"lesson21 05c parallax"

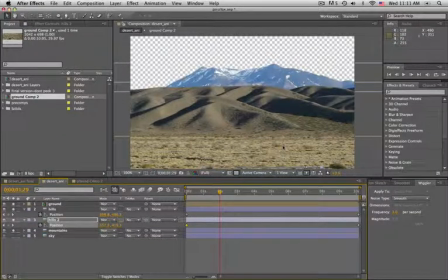So we talked earlier about atmospheric perspective and the way things further away, like this mountain, take on the color of the atmosphere and they lose contrast.
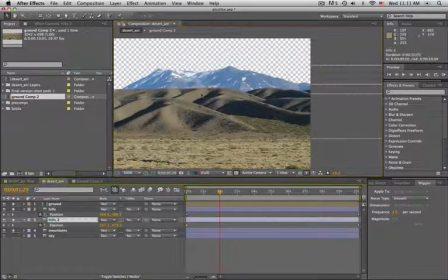So let's do a little bit of the same to this secondary hill, which will help push it back in space more.
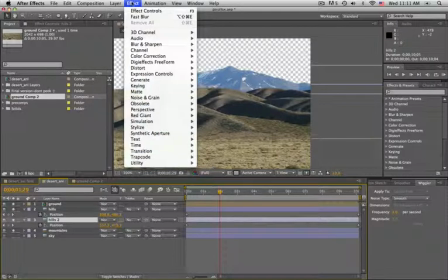So with that hill's 2 layers selected, I'm going to go to Effect, Color Correction, Tint,
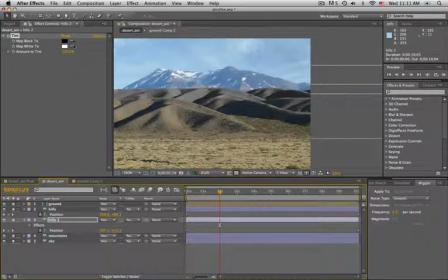and I'm going to turn my sky on for a moment and sample the blue of the sky, and then we'll pull the amount to tint down to something like I think about 20 will be good.
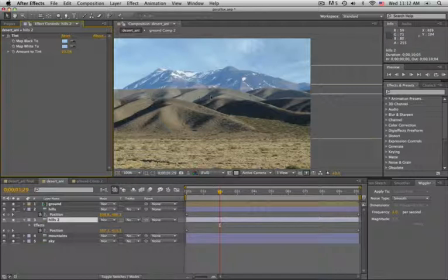It's enough to give it enough separation from these hills, but these hills aren't so far away that it would have, you know, as much
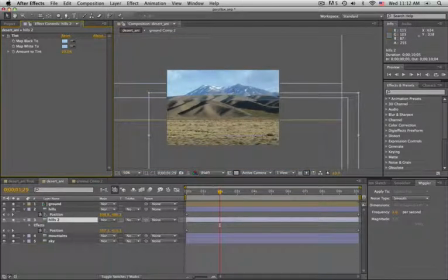atmospheric perspective as the mountains in the distance. So just a little bit like that. That gives us kind of a nice in-between level. Now let's pan our mountains, and the mountains are very far away, so we don't want them panning too fast.
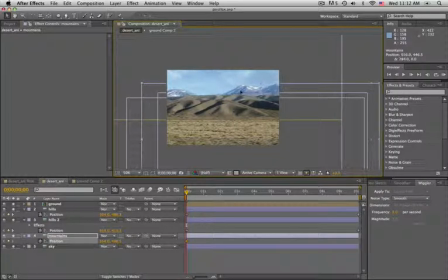First thing I'm going to do is just slide it over to a little bit more interesting mountain range, and let's move it up a little bit. Oop, not that high, about like that, so we can see more of the mountains. So click your stopwatch to set that first keyframe, then we'll go to the end of our comp.
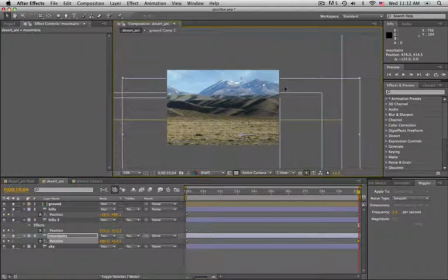And we'll move our mountains this way a little bit, not too much. So there's a little bit of motion there, but it's definitely slower than the 2 layers in front of it. So we're starting to get a sense of depth now, created by this parallax.
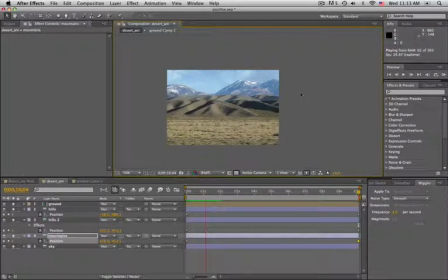The one thing that's really tending to flatten the image out at this point is this bottom third of the screen.
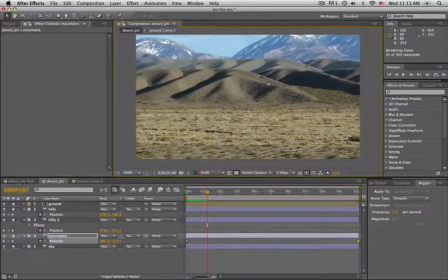You can see this first hill in the ground feels very much like a flat panning 2D image, and the reason is we would expect some parallax to occur on the ground because the ground down here is closer to us. The ground up here near the base of this hill is much further away.
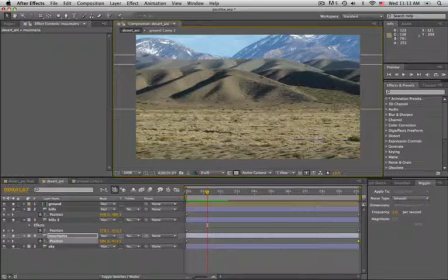There's probably, you know, who knows how, could be 300, 400, 500 yards. It's hard to tell out there out west. This could be a mile away. So we need the ground that's closer to us to pan faster.
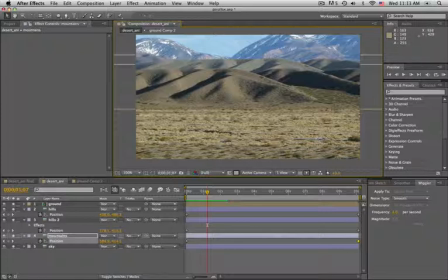Now at first you might think that, well, the solution could be to cut this ground plane up into different strips and pan them at different speeds. And that would help a little bit, but you'd kind of see that the banding of the motion,
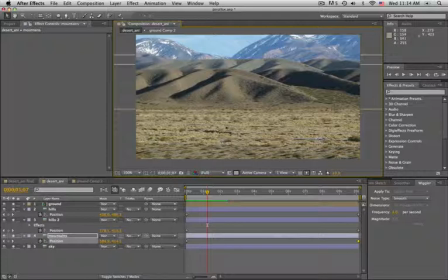and it would look too much like individual strips to be convincing. So here's what we're going to do. We're going to use a 2D distort effect to fake the 3D parallax on the ground.
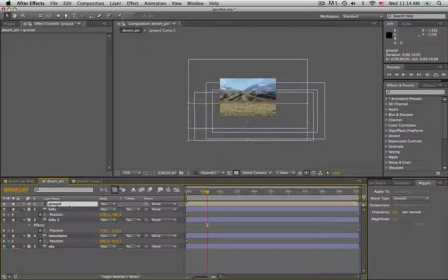And so now you'll understand why we pre-comped the ground and we did the panning of the ground inside this pre-comp. Because now, back here in our desert animation, here's what we're going to do.
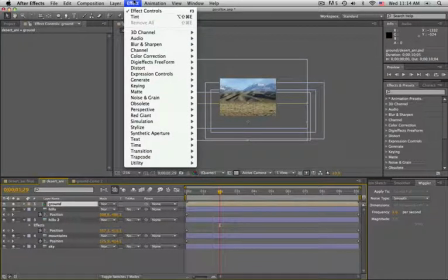With the ground layer selected, go up to Effect, Distort, Corner Pin.
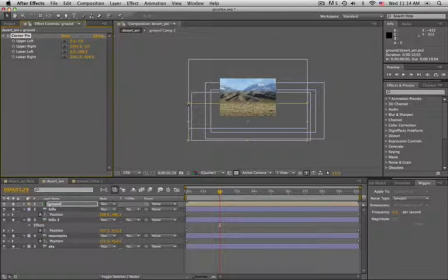And corner pin is a nifty effect that it puts a, you can see it's represented by these little round circles. It puts gives you an upper left pin, upper right, lower left, lower right, and you can move these pins around to distort the layer. So you can fake perspective.
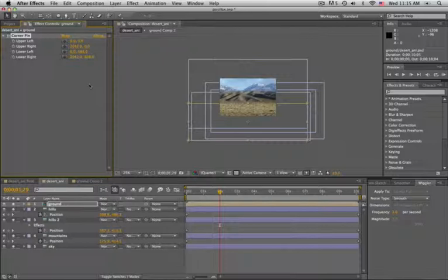And in this case, we're going to fake perspective by having the top pins closer together than the bottom pins. So I want to grab the bottom pins and pull them apart.